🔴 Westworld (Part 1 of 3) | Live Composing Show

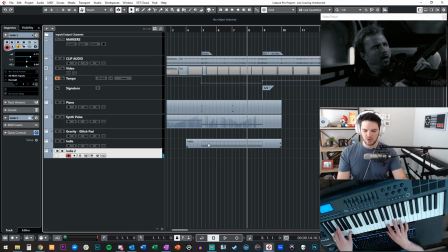45:43 So, we were in D minor. Maybe something like this.
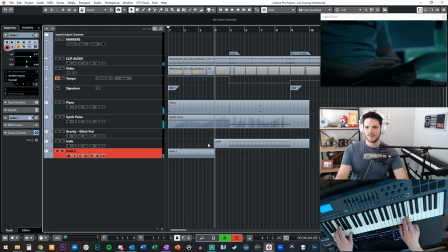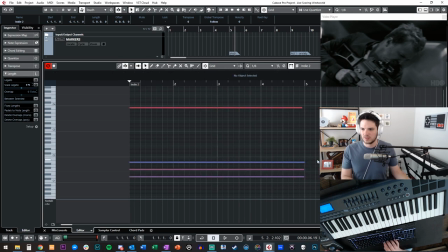45:58 That's cool. That's going to really make that shine. Because it's like a...
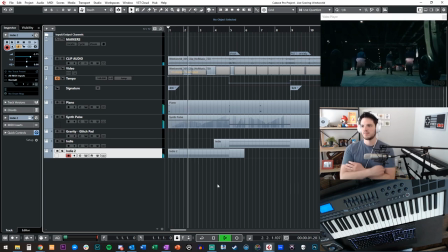Verified. Enable semi-automatic control. Disable safety features.
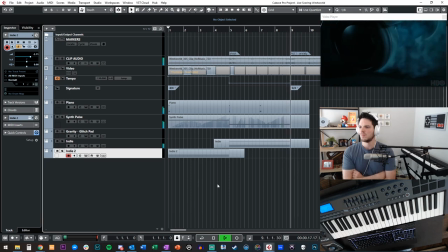46:20 Maximum speed. Go.
Yeah, I'm loving this so far. So let's grab Indy 2. There it is.
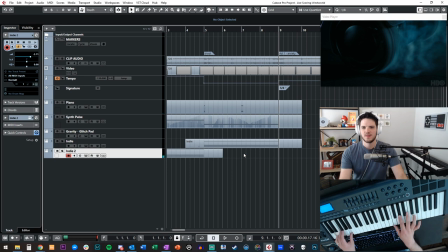We'll go back to 4-4, it's fine. Faster tempo, that's pretty sick.
Maximum speed.
Get some Coligno.
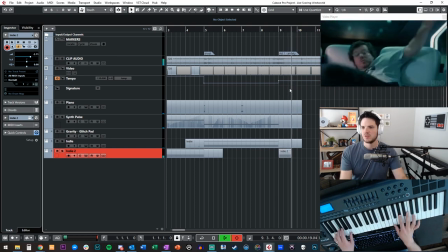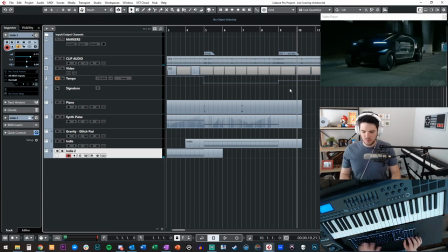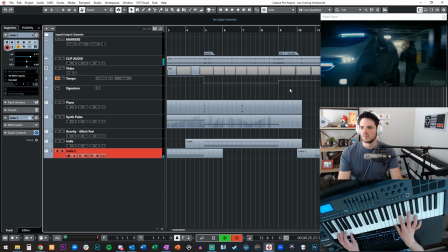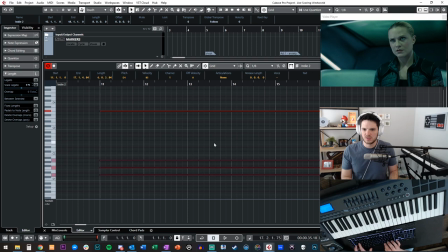47:17 That'll work really well on the inside of the car because it's quieter. So let's actually move that
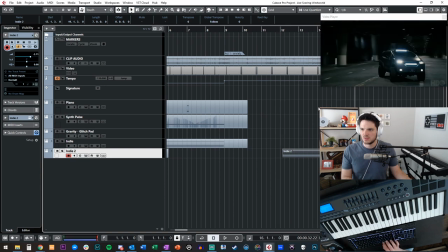47:23 directly to the scene where it's inside the car because it feels different.
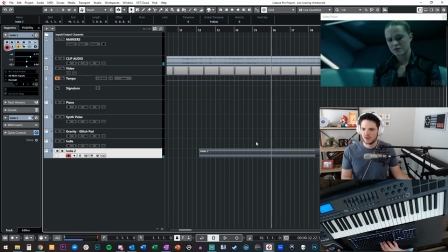47:30 Right there. See that? Yep, that's good.
What's happening to him? I think he's switching genres.
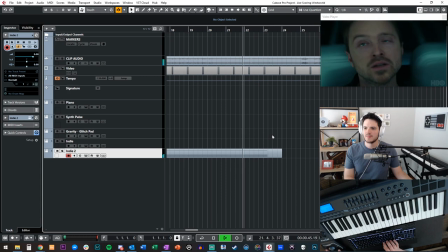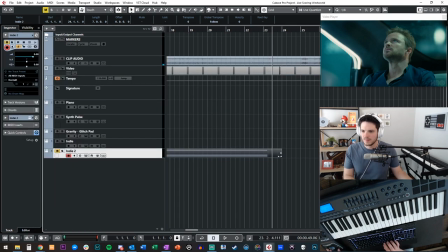47:55 That's really cool. So let's do that for the extent of that little scene.
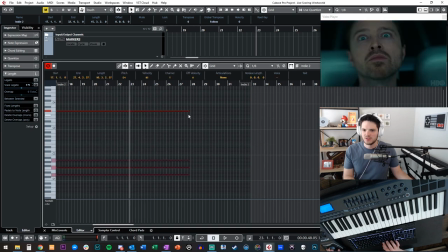48:04 Pretty easy to stretch it out.
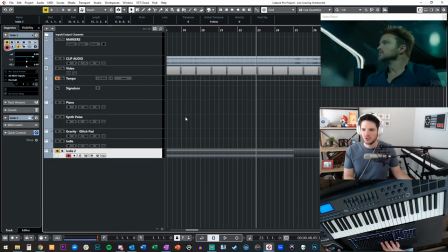48:08 Good. It ends right there. Right on cue, right on beat. That's how you know you have a good tempo. Looks like this.
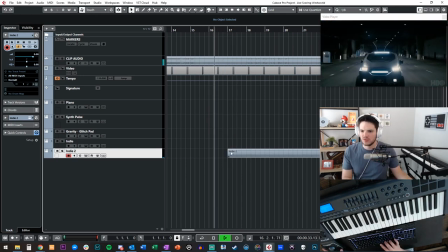48:21 I need to come in sooner. 1, 2, 3, boom. Yep, needs to come in sooner.
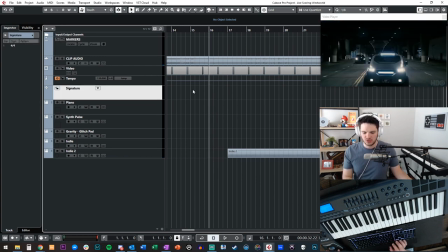48:25 So here's a quick little instance of signature. I can really just punch this in as a 3-4. So let's do 3-4. This would be the new 4-4. That way the phrase can come in sooner. And it's still gonna keep everything intact.
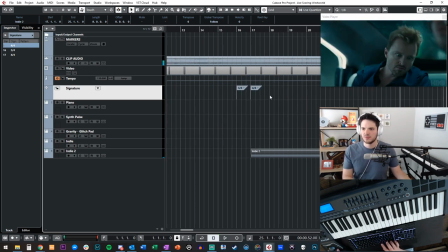48:47 Yep, and there it is. There's the next one. So I'll even put a marker here.
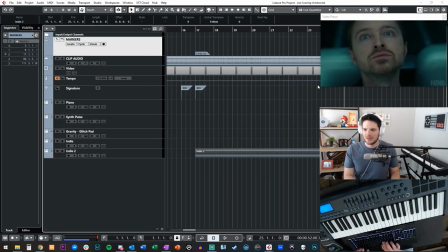48:51 They're just kind of like little markers. I'll say inside car and then back outside again for this part. It's gonna be really cool. And notice I'm doing little puzzle pieces and they don't connect yet,
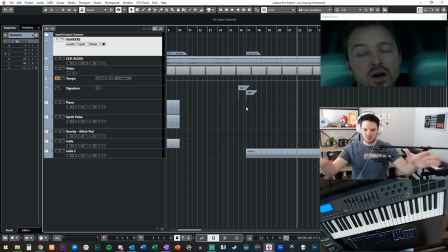49:07 but as I do more puzzle pieces, everything starts to be seamless as I go back and watch it through.
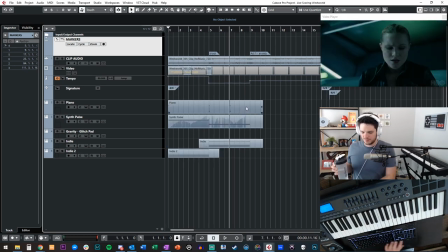49:14 So quick water break while I listen. Just to feel this thing out so far.
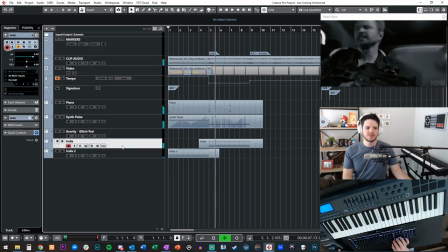Verified. Enable semi-automatic control. Disable safety features. Maximum speed. Go.